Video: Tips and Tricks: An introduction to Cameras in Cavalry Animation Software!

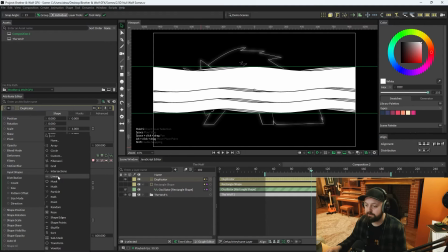(7:51)
We'll change the duplicator distribution to linear, and we'll change the direction mode to vertical, and we'll just make that negative 200 size so that they're going from front to back, bottom to top. Now I'm just going to increase the count a bit, so we've got a few more.
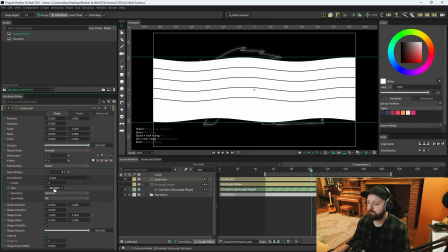(8:09)
We'll go with 5, and we'll make that a little bit longer, and we'll stagger the oscillator just to give it a bit of something different.
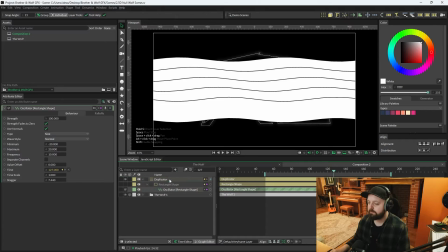(8:16)
Now I'm just going to parent the rectangle to the duplicator, and with the duplicate selected,
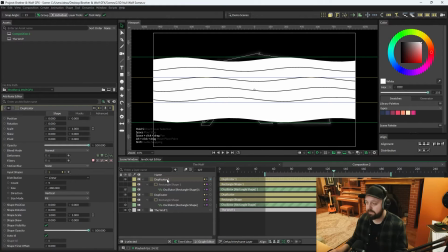(8:22)
control or command and D, so we've now got two of these duplicators. But the original duplicator I'm going to place behind my wolf, and the new one's going to go in front of the wolf in the hierarchy.
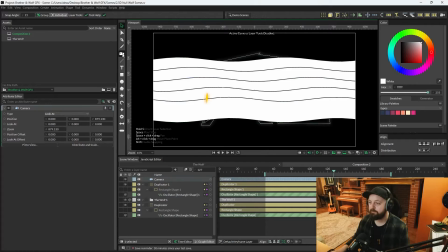(8:35)
We need to make a camera, so let's just alt and click to create a camera. And this is where you start to see some issues with the draw order, because everything is at 0 Z depth and the hierarchy is ignored when everything's at 0 Z depth.
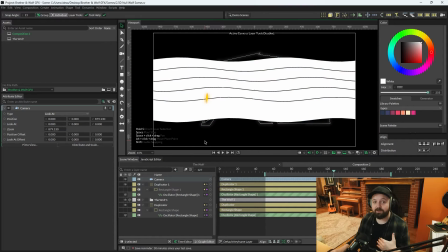(8:51)
That's why you're seeing the eyeball of the wolf come through in the scene here. But that's fine.
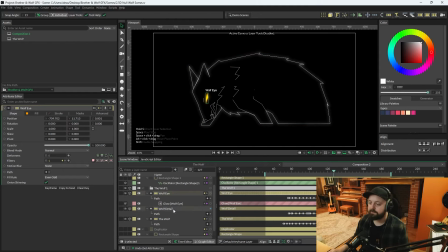(8:55)
All you need to do if you get these sort of issues is you just need to go through your layers and just make sure everything's got a slightly different Z depth. So for the wolf eye, we'll just put the Z a position of 1. The detail we'll put at 0.
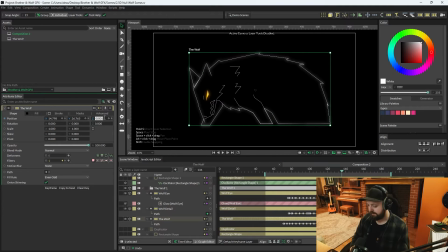(9:11)
And the wolf we'll put at minus 1. So if you want to see what each of those layers are, we've got an eye that just animates up out the ground, nothing special. We've got detail, which is the fur and the front legs, just comes up out the ground as well.
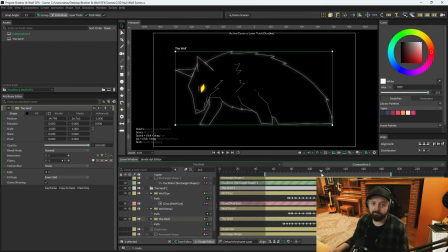(9:28)
And then the main body, it's really simple. It's probably the simplest thing you can do, but it's cool. So with that out of the way, we also need to do the same for the two duplicators.
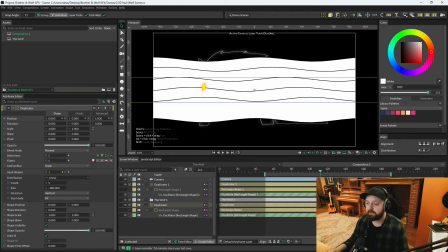(9:39)
So duplicator at the bottom we were going to put behind, so we'll just scrub that back about 100. And the duplicator above the wolf, we're going to pull forwards about 100.
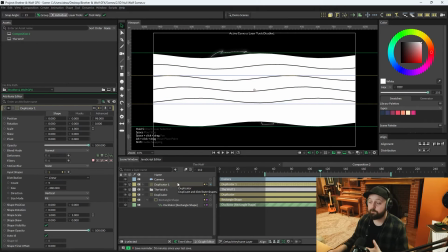(9:49)
And as we pulled it forwards, that eye's disappeared because this duplicator is no longer sitting at zero on the Z depth.
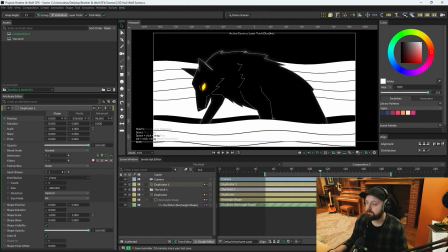(9:56)
We're going to lower the Y position of the front one just to above the wolf's paws.
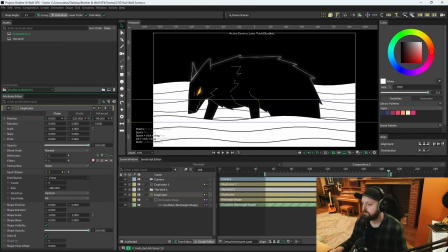(10:02)
And then the back one, we'll lower the Y position to just above sort of the same area.
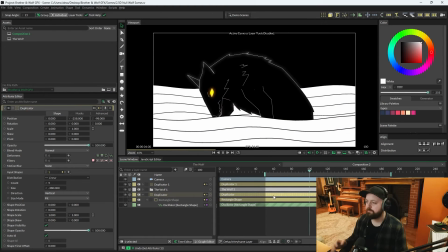(10:08)
So that when we press play, it looks like the wolf's emerging out the middle of these two waves.
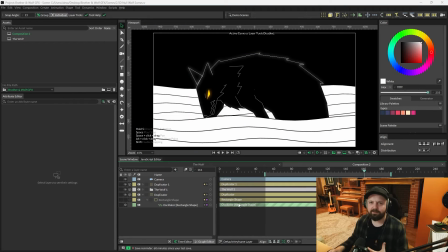(10:14)
But at the moment, it doesn't look like we're making that much use of the camera.
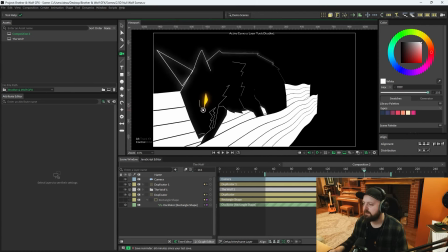(10:19)
However, if we select the camera and maybe pivot, yeah, we probably need to add a bit more depth to it.
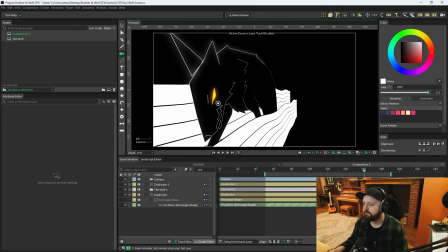(10:27)
So we'll sit about there for a second.
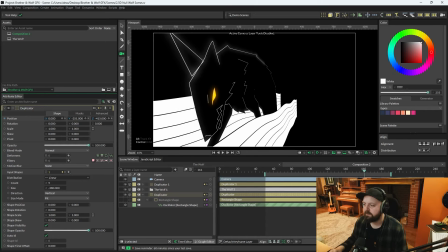(10:31)
And with the back one, we'll pull that further back, lower it, and the front one will increase the Z position.
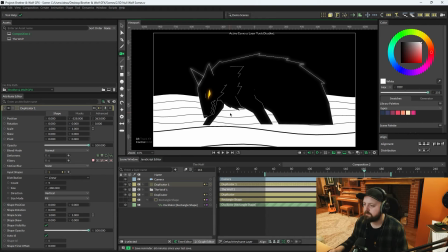(10:39)
Let's put the camera back to where it was. Oh, just have a cheeky lower.
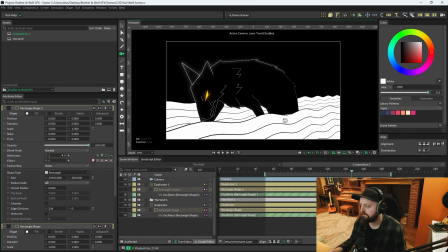(10:45)
Yeah, I think we're starting to sort of see what we're after in a bit of Z depth,
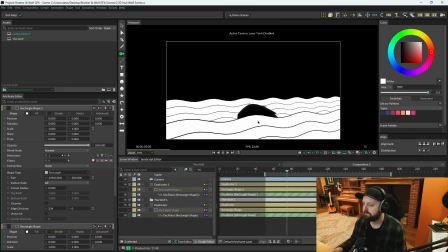(10:51)
and making that depth of field sort of actually have an impact on what we're doing.
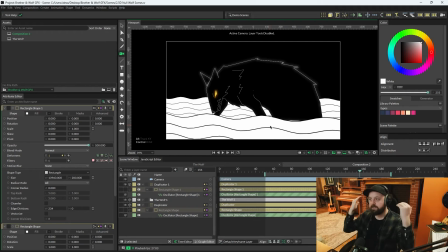(10:56)
What will help is some really far background objects just to really define the depth of field. To do that, we can add like a backdrop, like stars and a moon or something. So we'll create a moon, put it into the back of the hierarchy. Let's place it about there.
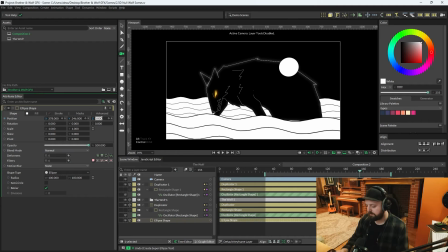(11:15)
It's 2.5D already. And we'll go for, what do we want to go on that? We'll go really far back. Let's increase the heights just so we can see it at that distance, and then increase the size of it. Now when we turn the camera, yeah, you see the movement and where it is behind the wolf, which kind of adds to the depth quite a lot.
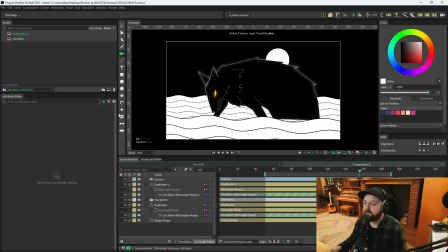(11:35)
Now to add upon this further, we can create a super ellipse. We'll add a random behavior to the radius, and these are going to be like stars effectively, and the random can be anywhere between, I don't know,
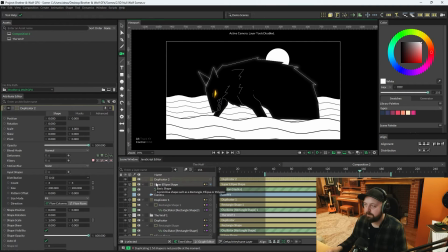(11:51)
2 and 10. And then with the super ellipse selected, we'll duplicate it. Oh, that didn't get added to the duplicator because it's 2.5D. Bug.